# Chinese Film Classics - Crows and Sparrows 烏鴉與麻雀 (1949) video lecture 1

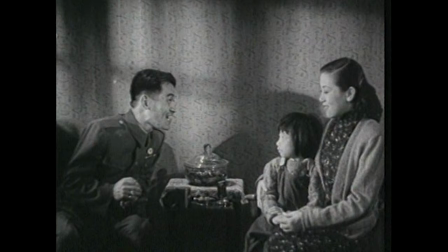Mrs. Hua, overhearing their conversation, goes to Yu's apartment, but encounters Mr. Hou,
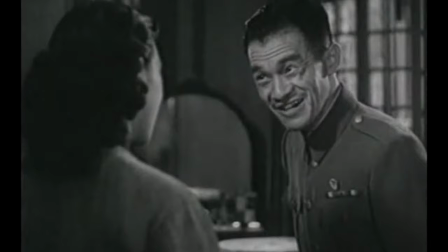and Hou invites in this beautiful housewife and reassures her that her family won't have to move.
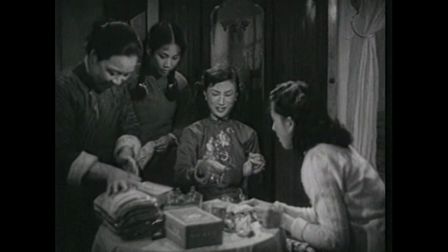Later, Mrs. Xiao brings Yu a deposit for the apartment.
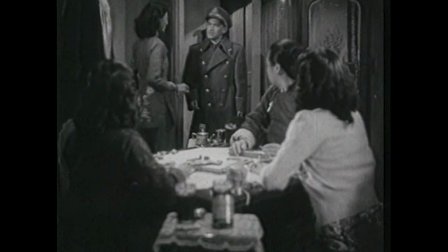This deposit consists of jewelry, penicillin, and other valuables, and then drags Mrs. Hua over to the Ho residence for a game of mahjong.
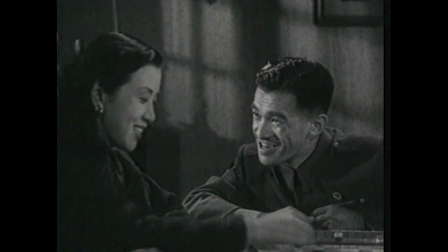Ho arrives unexpectedly and continues to ingratiate himself with Mrs. Hua by purposefully letting her win.
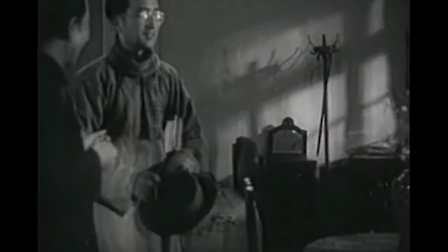Meanwhile, the principal offers an ideal apartment at school to Mr. Hua,
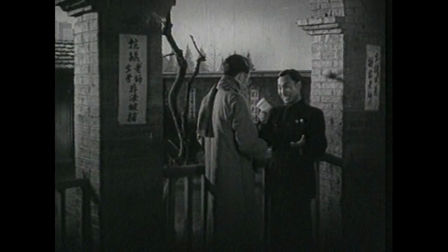but Mr. Hua turns it down when the principal asks him to retract a protest letter from the teachers.
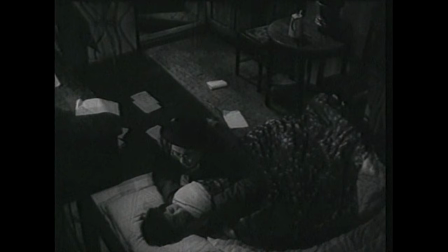Hua is then livid when he returns home to discover that his wife has been gambling with Hou and neglecting their daughter.
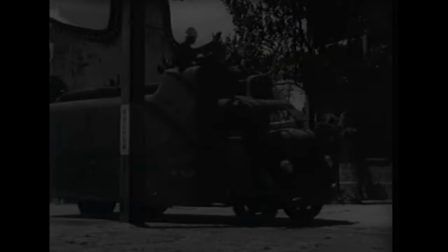Mr. Hua goes to school the next day during a teacher strike and is arrested along with over two dozen others.
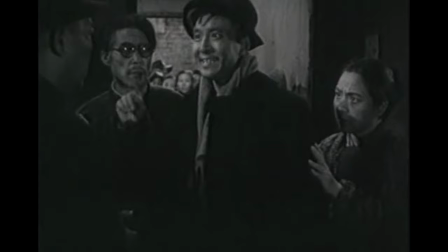Hou sends thugs to smash up Kong's room and evict him. Xiao negotiates an extra week for him though. Mrs. Hua tries in vain to seek help for her husband from a lawyer, the Shanghai Department of Education, and from the regional military garrison.
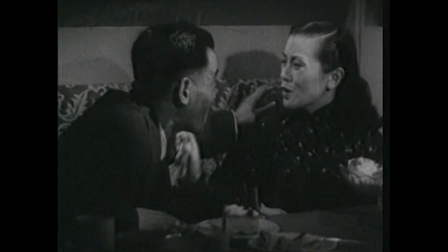Finally, in desperation, she approaches Hou, who agrees to help, but instead he takes her out and tries to force himself on her.
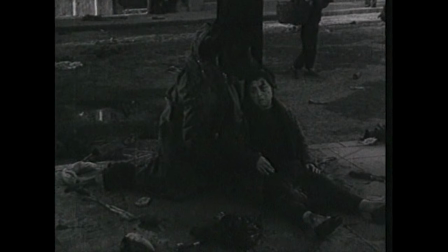The Xiaos, seeking to exchange their assets for gold, get seriously injured during a riot outside the bank.
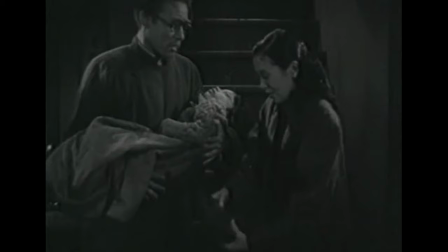The Hua's daughter falls critically ill with tuberculosis,
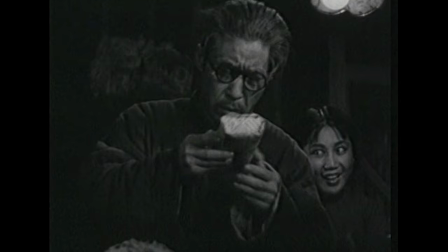but Amei, the Hou's maidservant, saves her by stealing the penicillin back from her employers.
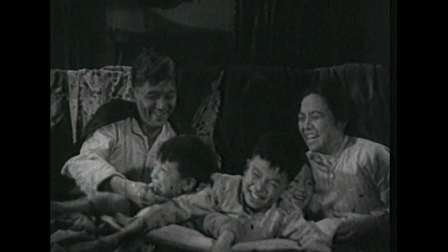The next morning, things are looking up. The Xiaos are recovered and read news of peace.
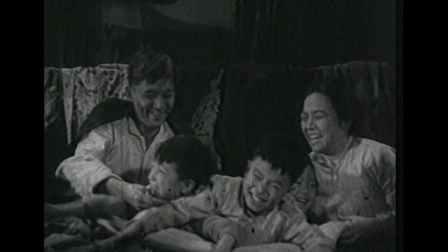Chiang Kai-shek is in retreat, and they expect that Ho will soon follow.
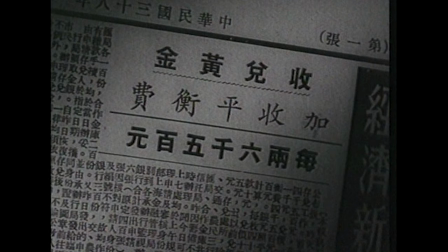Then they read that the price of gold has more than tripled due to the imposition of a stability fee.
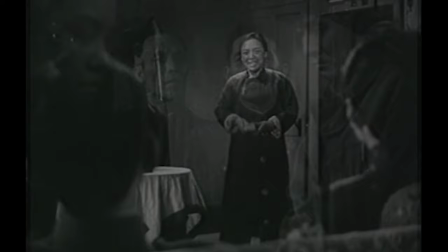Mrs. Xiaos attempts to get her deposit back from the Ho's, but this fails, and Ho plans to sell out and evict them all tomorrow.
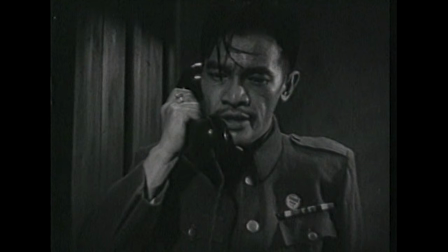Kong and his neighbors defy him, just as Ho receives a call ordering him to flee to Guangdong with the money he has been hoarding for his superior.
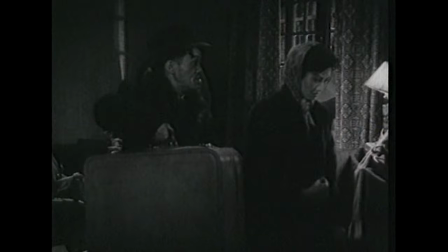He instead books plane tickets for himself and Yu to go to Hong Kong.
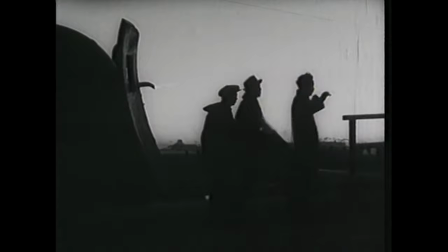On the outskirts of town, his car passes a van that disgorges Mr. Hua, released from prison, who is ordered at gunpoint to walk home without turning around.
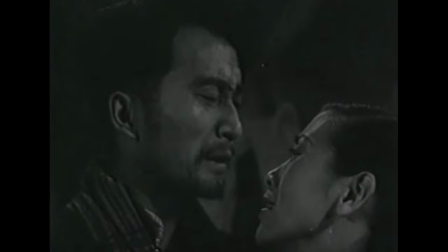He stumbles back to join the festivities at the apartment, saying that he no longer fears even the spy who followed him home.
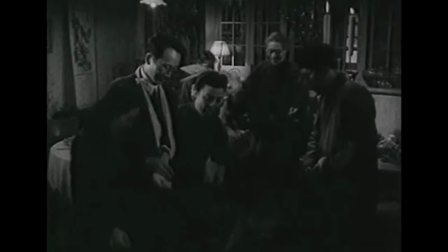The next day, January 28, 1949, this extended family of neighbors gathered together to celebrate the arrival of the Lunar New Year. In terms of form, Crows and Sparrows is structured like a stage play that keeps the national drama offstage. War is presented obliquely,
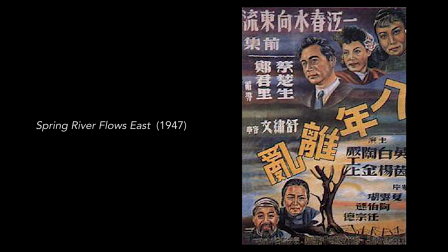without any of the battlefield explosions or street fighting depicted in films like Spring River Flows East from 1947. Domestic conflicts, above all a fight over housing, occupy center stage.
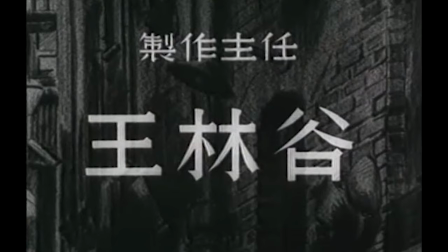The spatial and social milieu is first signaled in the opening credits, which appear over charcoal illustrations of dark Shanghai alleyways,
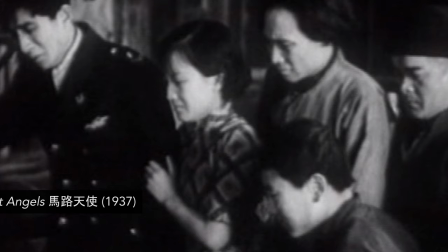an iconic urban setting familiar from earlier socio-political exposés like the film Street Angels.
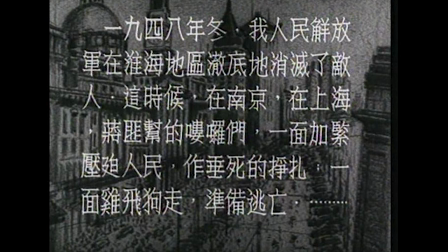A title card in front of an illustration of the Bund then frames the story in very castigatory terms.
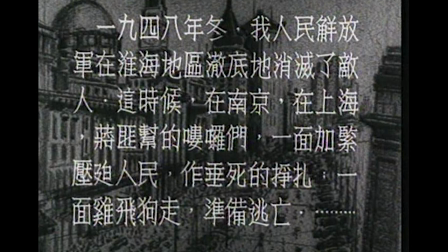Winter, 1948. Our People's Liberation Army has completely wiped out the enemy in the Huaihai region.
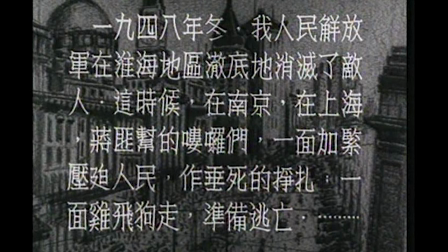At this time, in Nanjing and in Shanghai, lackeys of the thuggish Chiang Kai-shek clique in their death throes intensify their oppression of the people,
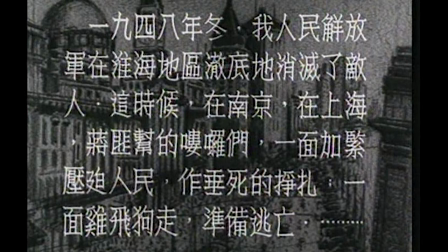even as they make preparations to scatter like chickens and flee like running dogs. Following on this sweeping historical commentary,
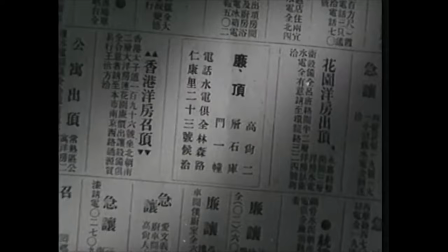the first shot of the opening scene brings us down to the level of micro-history, as the camera zooms in on a newspaper advertisement.
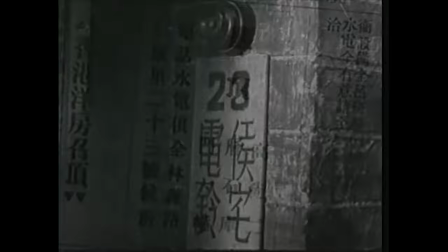For sale, cheap, superior, two-level Shikumen row house,
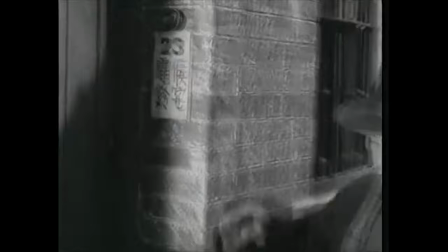with fully installed telephone and utilities, offered by Mr. Hull at 23 Renkang Alley, Linsen Road.